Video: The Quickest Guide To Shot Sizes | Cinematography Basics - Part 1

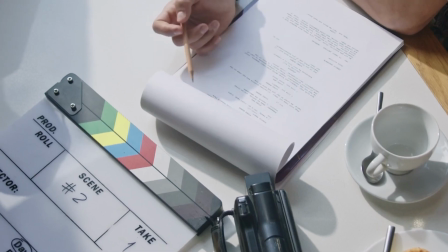0:00 You need to see this before making a shortlist for your next film.
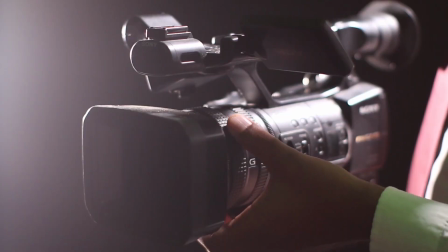0:03 If you wish to create memorable moments on the screen, then you must know how to use the right shots at the right time.
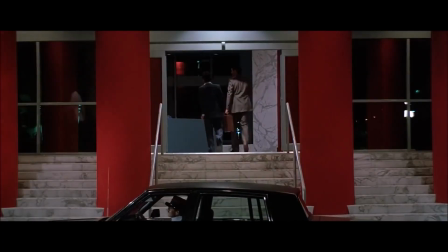0:09 Number 1. Establishing shot. Used to open a scene or even an entire film.
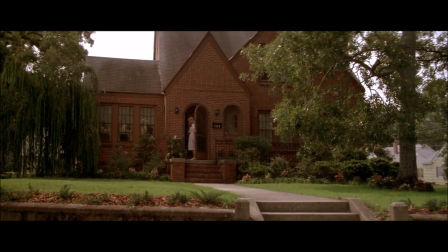0:14 It is wide enough to establish the geography, time of day, or scale of subject in relation to the environment.
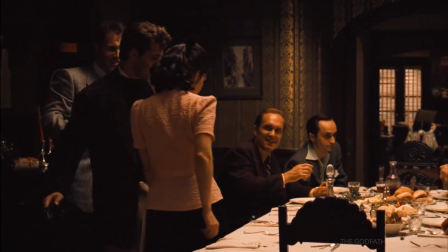0:20 Number 2. Master shot. A master shot confirms the location and geography of a scene and also
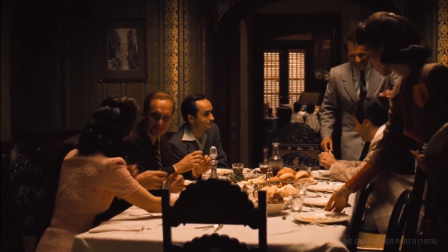0:27 clarifies which characters are in the scene and where they are in relation to each other.
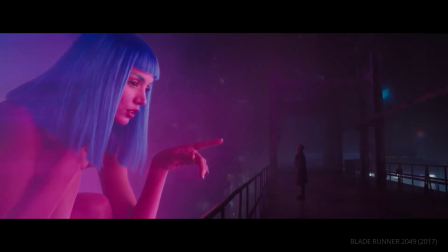0:32 Number 3. Wide shot. It positions the subject far from the camera to visually represent their relationship to their environment.
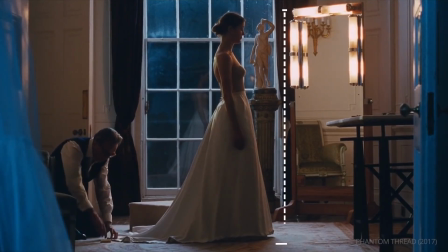0:40 Number 4. Full shot. When a subject's full body from head to toe is visible in the frame, the shot is defined as full.
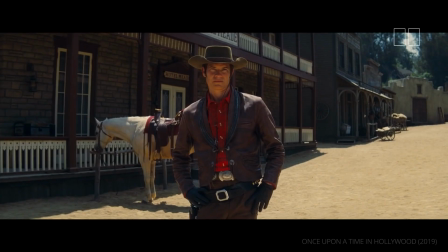0:49 Number 5. Cowboy shot. This shot is arranged from the top of the subject's head to just below their waist.
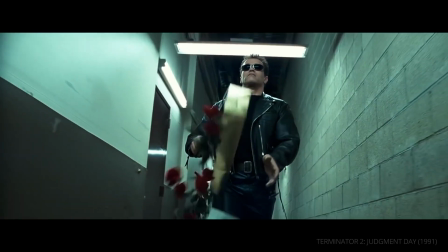0:56 Use it when you need to present a subject as confident, dangerous, or confrontational, especially when weapons might be drawn.
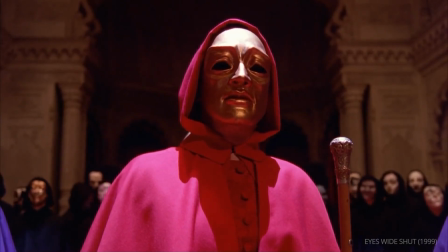1:05 Number 6. Medium shot. Perhaps the most popular shot size in all of cinema, as it's more of a neutral shot,
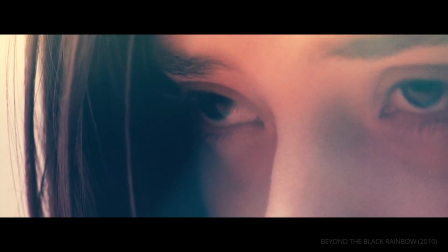1:13 neither dramatic like close-ups or distancing like a wide shot.
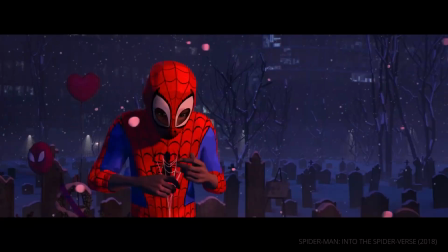1:17 It usually starts above the waist but below the chest and ends just above the head.
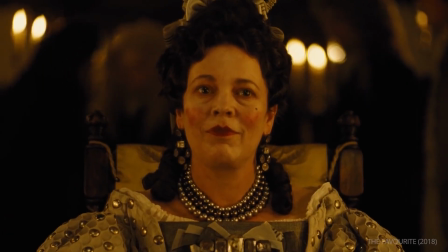1:23 Number 7. Medium close-up shot. This shot contains its subject from the mid-chest to just above their head.
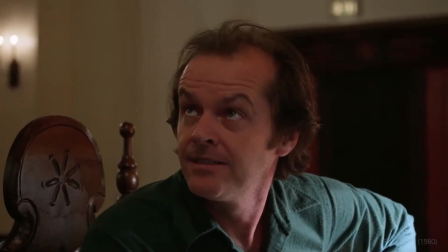1:31 They reduce distraction and prioritize story and character details.
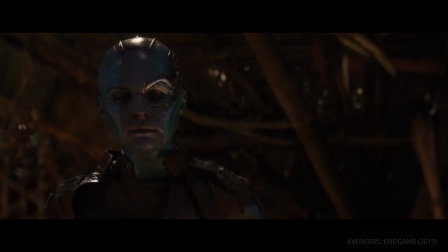1:35 Use it when you need to get intimate with the subject without losing their physicality.
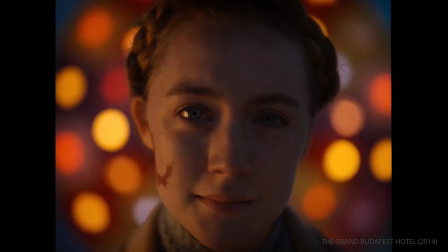1:41 Number 8. Close-up. It is the most powerful visual weapon for highlighting a change in emotion or dramatic beat on screen.
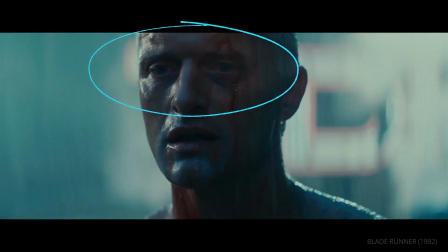1:49 They are often arranged at eye level. This shot is all about empathy. Number 9. Extreme close-up or the insert shot. It frames the subject to isolate a specific area.
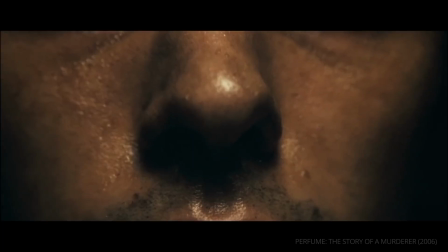2:01 It could be lips, ears, or nose. But eyes are typically the focus.
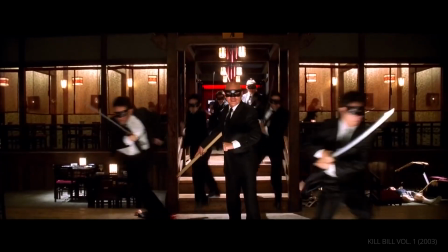2:06 It is often used to highlight or isolate something crucial to the narrative. Subscribe to Film Magic if you like content like this.